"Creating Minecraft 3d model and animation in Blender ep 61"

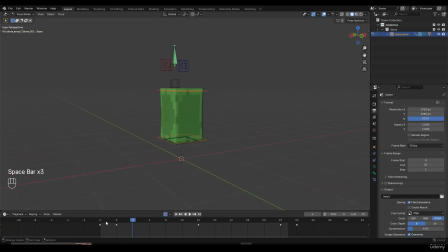[0:00]
Alright, welcome back to this cute bouncing slime animation. Now we're going to add extra keyframes. So we added the golden poses from 0, 12, and then frame 24. And you also added some supporting poses right here on frame 2 and then frame 22.
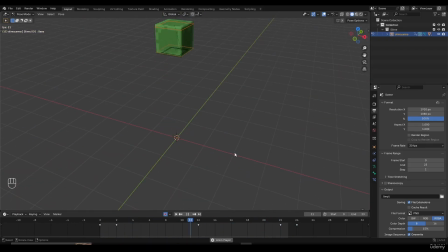[0:13]
But we need to add more keyframes to make the animation look more clean, natural, and smooth. Now what I want to do is watch the animation and see where we can add some improvements. So first thing I'm noticing is when the slime hits the floor, it stays in one place because that's what I added myself as a stylized preference. But between frame 2 and frame 12, I think it goes up very slowly.
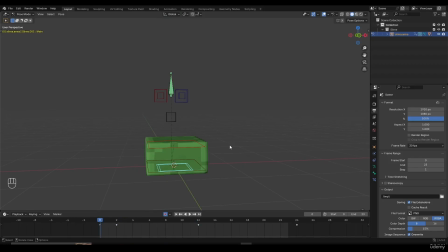[0:33]
So if the slime hits the floor or a ball hits the floor, it's going to squash and then stretch. And whenever it stretches, it's going to go very high, super fast. So around frame 6, I want to take the slime, and instead of being it here, I can actually take this GZ and then move it up.
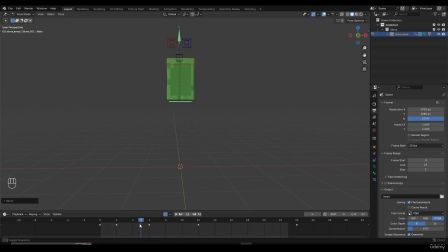[0:51]
So whenever it hits the floor and there's an impact, it's going to jump high, and then it's going to jump slower. So now let's see the difference. Now you can see that it looks a lot cuter, right? So when the slime hits the floor, it's going to jump very high. And then before it reaches frame 12, it's going to jump a little bit more.
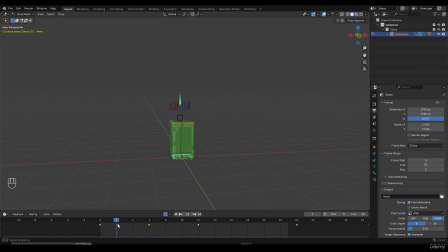[1:09]
So between frame 2 and 6, it's going to jump very high. And between frame 6 and 12, it has a smaller location to cover. Now I can do the exact same thing here. So I want the slime to start moving around slowly and then move down very fast here before it stretches.
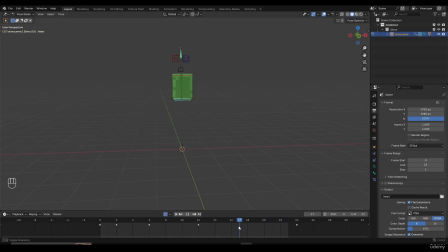[1:24]
So I'm going to go to something like frame 17. And then take the slime and then move it up slightly. So GZ and then move it up. Now, the reason why I'm doing that is when it starts moving, it's going to start moving slowly. And then it's going to move down fast. So this is a stylized preference. What I'm trying to do right now is hold the slime motion right here.
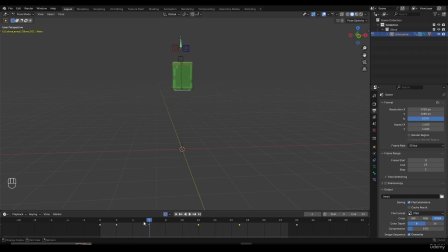[1:43]
So this is not physically accurate, but the slime is going to stay in the air for a little bit. And this is a stylized preference, and it looks very cute when you're watching it inside the animation. And again, one of the main principles of animation is exaggeration. You can exaggerate some movements, but still make your animation more believable.
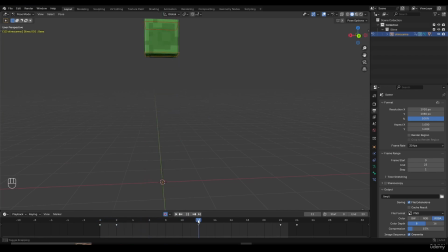[1:58]
Now, another small detail I want to add is when the slime goes up, it can remain as it is, but I want to squash it slightly. So I'm going to select this bottom bone, move it up, GZ, move it up, select the top bone, move it down.
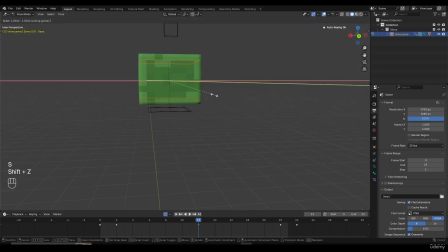[2:12]
Now select both bones and then press on Shift S, Shift Z, and then scale it out slightly so that it's more stylized and it squashes slightly when it goes up. So now you can see when we add these small details, the animation looks a lot better. Now I think the squashing is a bit way too much here.
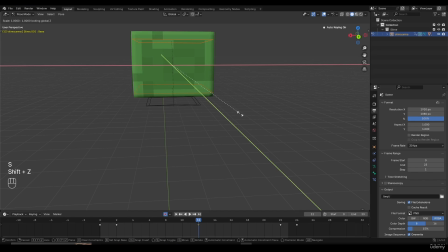[2:26]
So maybe I'm going to press on Shift Z, move it in, move this out, and then move this down. And now let's watch the animation. I'm very happy how it's coming along. We can add a few more tweaks and it's going to look very cute at the end.
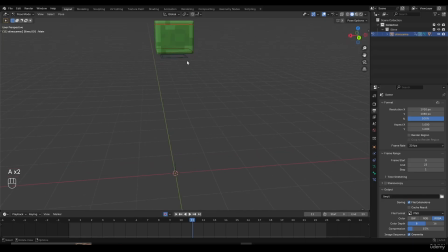[2:40]
So now to explain the basic keyframe terms, I'm going to explain them by the root bone. So I'm going to select the root bone and I'm going to explain what those are. And I'm also going to change the appearance of those keyframes. So first, frame 0, frame 12, and frame 24 are the highest and lowest points, which is why they're called the golden poses or the main keyframes or whatever you want to call them.
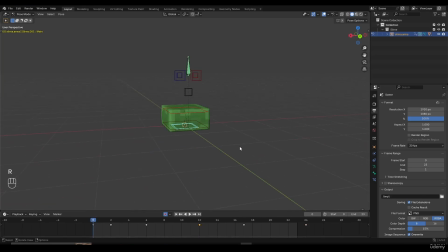[3:00]
So the golden poses are sometimes called the extreme poses. So if I go to frame 12, and for example, if I press on R, I can set this to extreme to make sure that I know that it's an extreme pose. I can also select frame 0, shift select frame 24, press on R, and then set this to extreme.
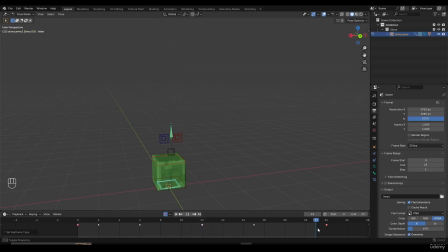[3:18]
Now, between frame 0 and 12 and frame 12 and 24, I have supporting keyframes, which are 6 and then 17. So I can select frame 6, shift select frame 17, press on R, and then turn them into breakdown because those are breakdown poses.
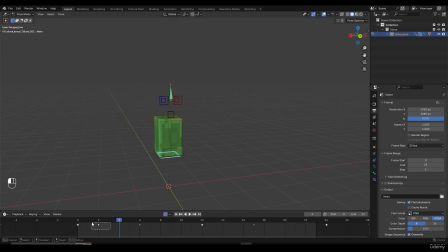[3:34]
And after the breakdown poses, we have in-betweens, but we don't really need to set them. First, we have golden poses or extreme poses. Then we have breakdowns. And right after breakdowns, you can just mess around and add more in-between keyframes, add more in-betweens in between keyframes, and so on. Because animation polishing is a very complex process, so I don't want to overwhelm you with the information right now.
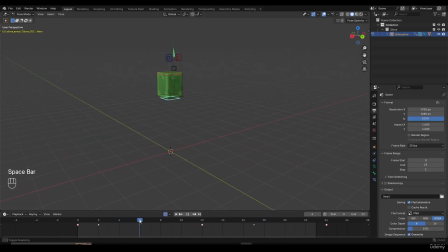[3:54]
But that's all you need to do. We have extreme poses, breakdowns, and then in-betweens. We have more other terms. So there are obviously many more keyframes we can add. We can improve this animation to our liking. We can stylize it the way we want.